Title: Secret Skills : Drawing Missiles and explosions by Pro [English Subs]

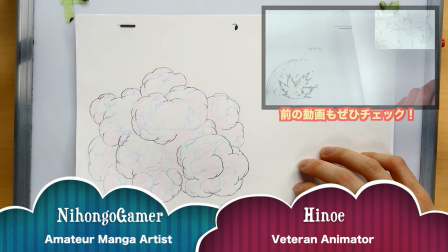よろしくお願いします毎度私は何か見たことがあるかもしれません毎度おなじみの最後は爆発でごまかす
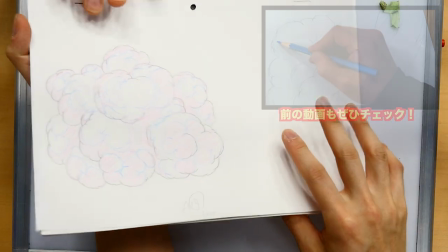最初から見てみましょうまずは...すごい!
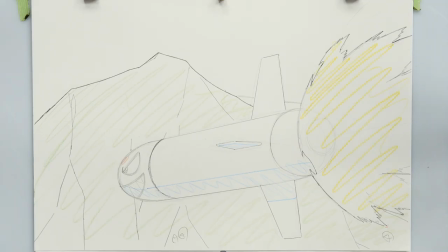ミサイルの顔があるそして、どんどん小さくなって背景がフォローされていますか?はいえ?
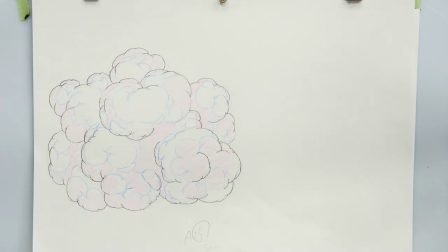え?ちょっと待って見たことがあるキャラクターが最後に
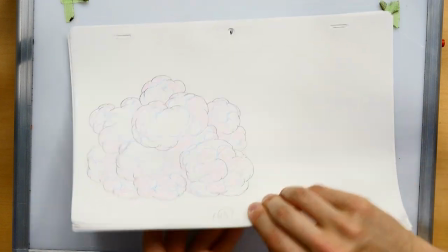終わりタイトルはどのようなアニメーションですか?業界用語でつけパンと呼ばれる手法
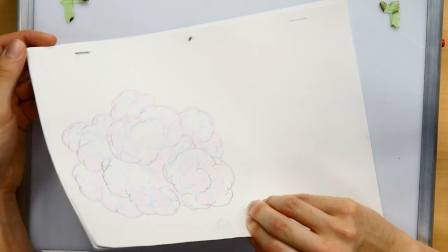フォローパン対象物にカメラをつけて
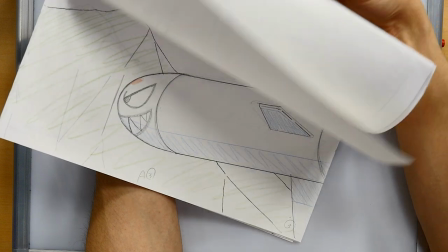広い範囲を見せながら動かす便宜上、背景を描き込んでいます
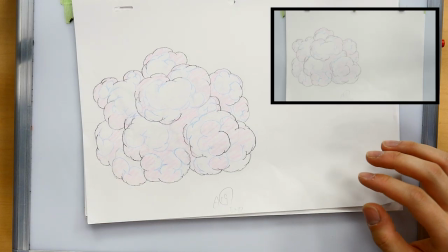背景は実際に揃えてみましたがこのカメラの前ではとてもない
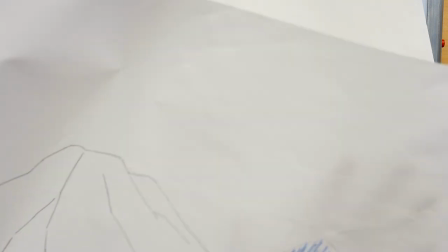このようなものが凄いこのような素材が必要でした
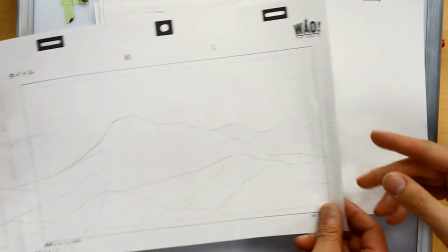今はデジタルの時代なので、このようなものを作成して
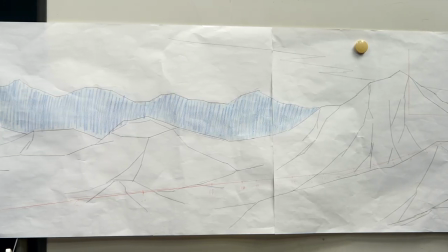そして撮影場で、この絵を組み合わせることができます
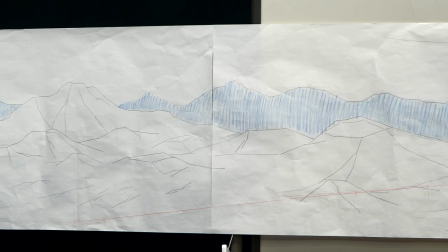後で拡大することができますそのため、このような解像度を上げます
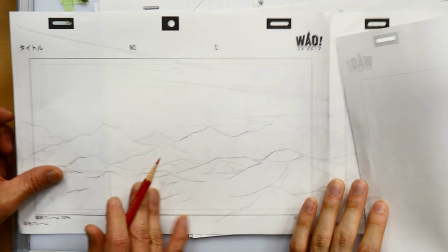ああ、そうです最後のフレームはここにありますスタートフレームはここにあります
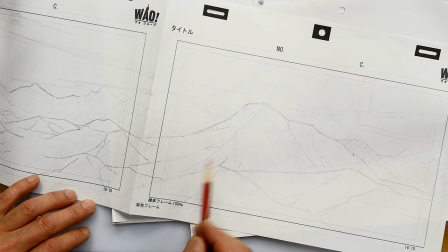なるほどそれからミサイルをつけ、ずっと行くと、最後はここまで
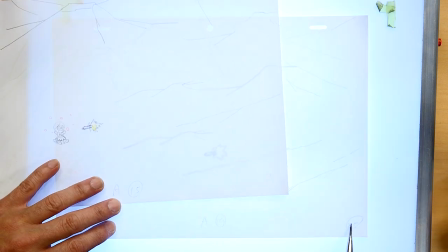この角がある25は2人あります14のところにこれは
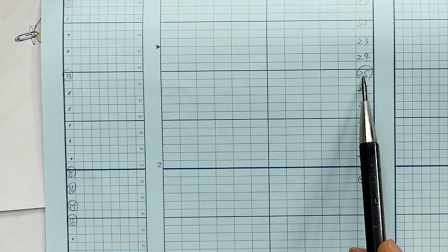14のところに25の数字がありますここに持ってきます
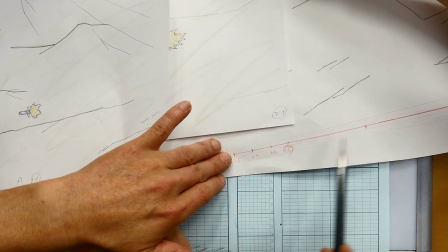この角にこれを持ってきます25、24、23これは14と15
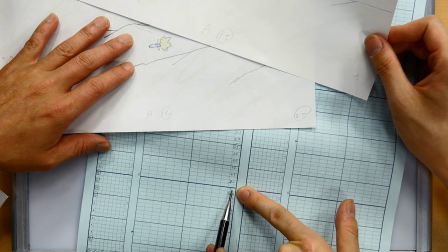A15は31最初はミサイルとキャラクターを描いて
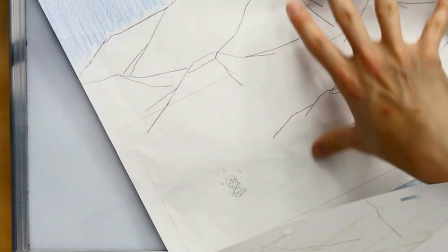大きな背景のどの角を合わせるのか?
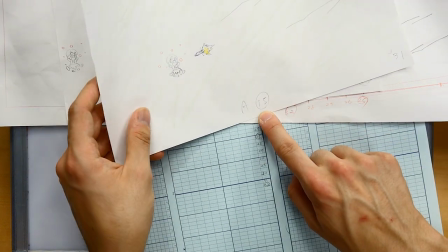14の時は25フレームに31を見つけます
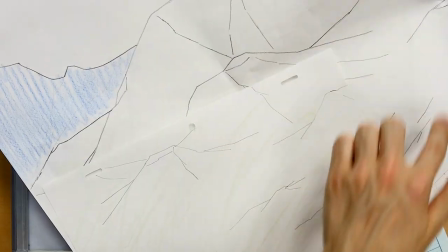はいこの辺背景のこの辺を映すことができますか?
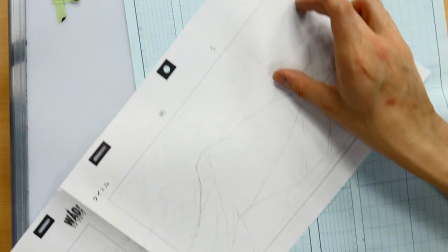作画ではここからここまでのタイミングを測っていますか?
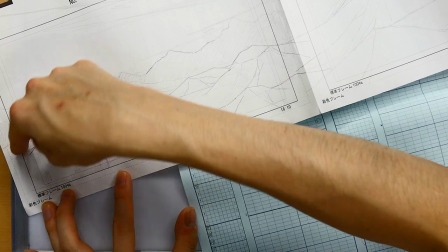これは感覚でタイミングを割り出しましたそして、爆発の時にカメラが止まっていますか?
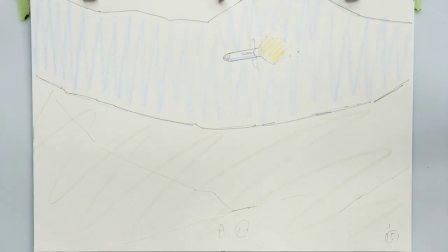最初はアップですからアップは背景や動きが早く動かすことができます
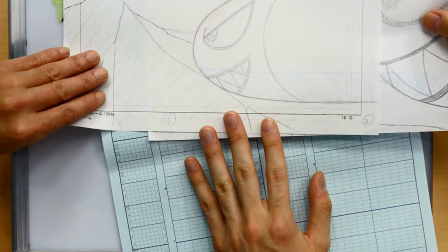このように合わせると
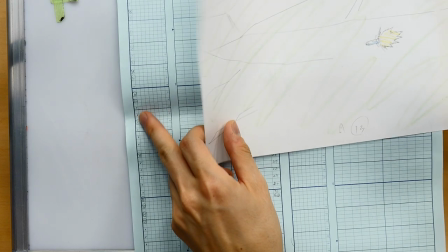これがずっと続きます13から15まで遅くなっているから
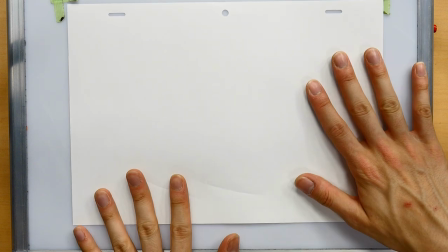遠くにあるものはゆっくり見えるああ最初からこのようなシーンをフォローパンを描いたくて
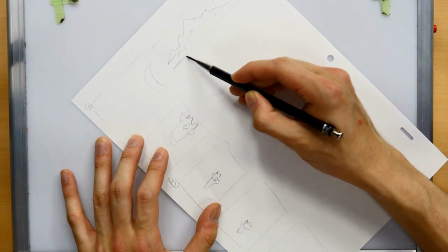どういう流れになるのですか?このようなトラッキングショットを描いたくて
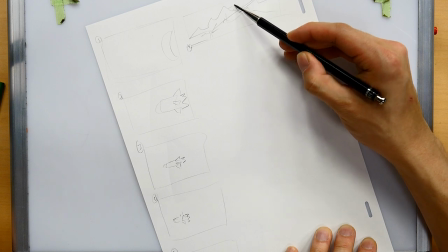これは1から5この辺は3この辺は2とは思えますか?
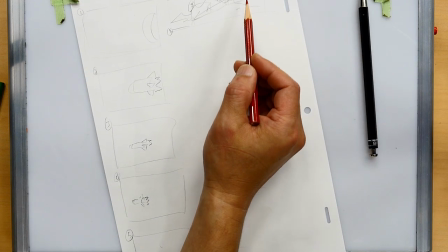同じ速度で飛んでいるなら1から2の間は速い動きが狭くなりません
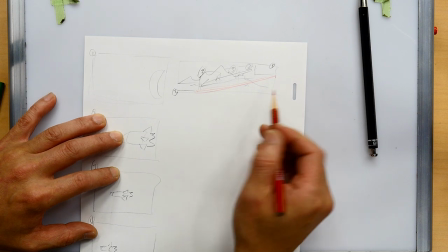フレームがここからここまで動くとき3つのメモリが入ると
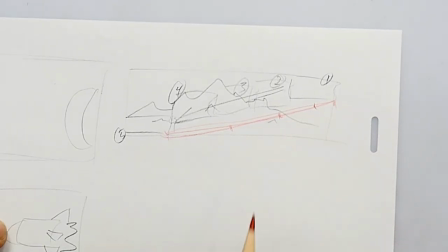少し狭くなっていく遠くに行くにしたがって、カメラはそんなに動きません
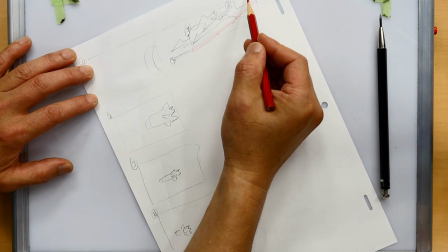そして、素材を描くときは、この角度を意識して、この方向に
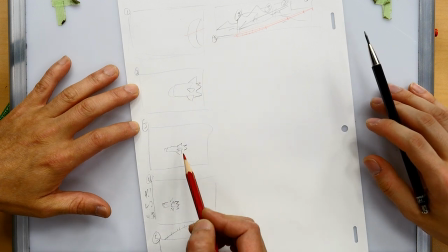ただ単純にミサイルをフォローするのは面白くないので、
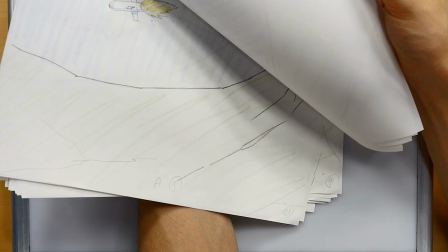このような軌道を撮っていたのが見えますか?わかりやすいように、顔を描いたのがそのためです
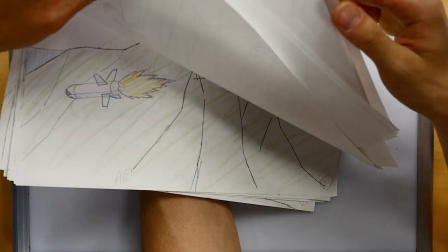ああ、そういうこと?ああ!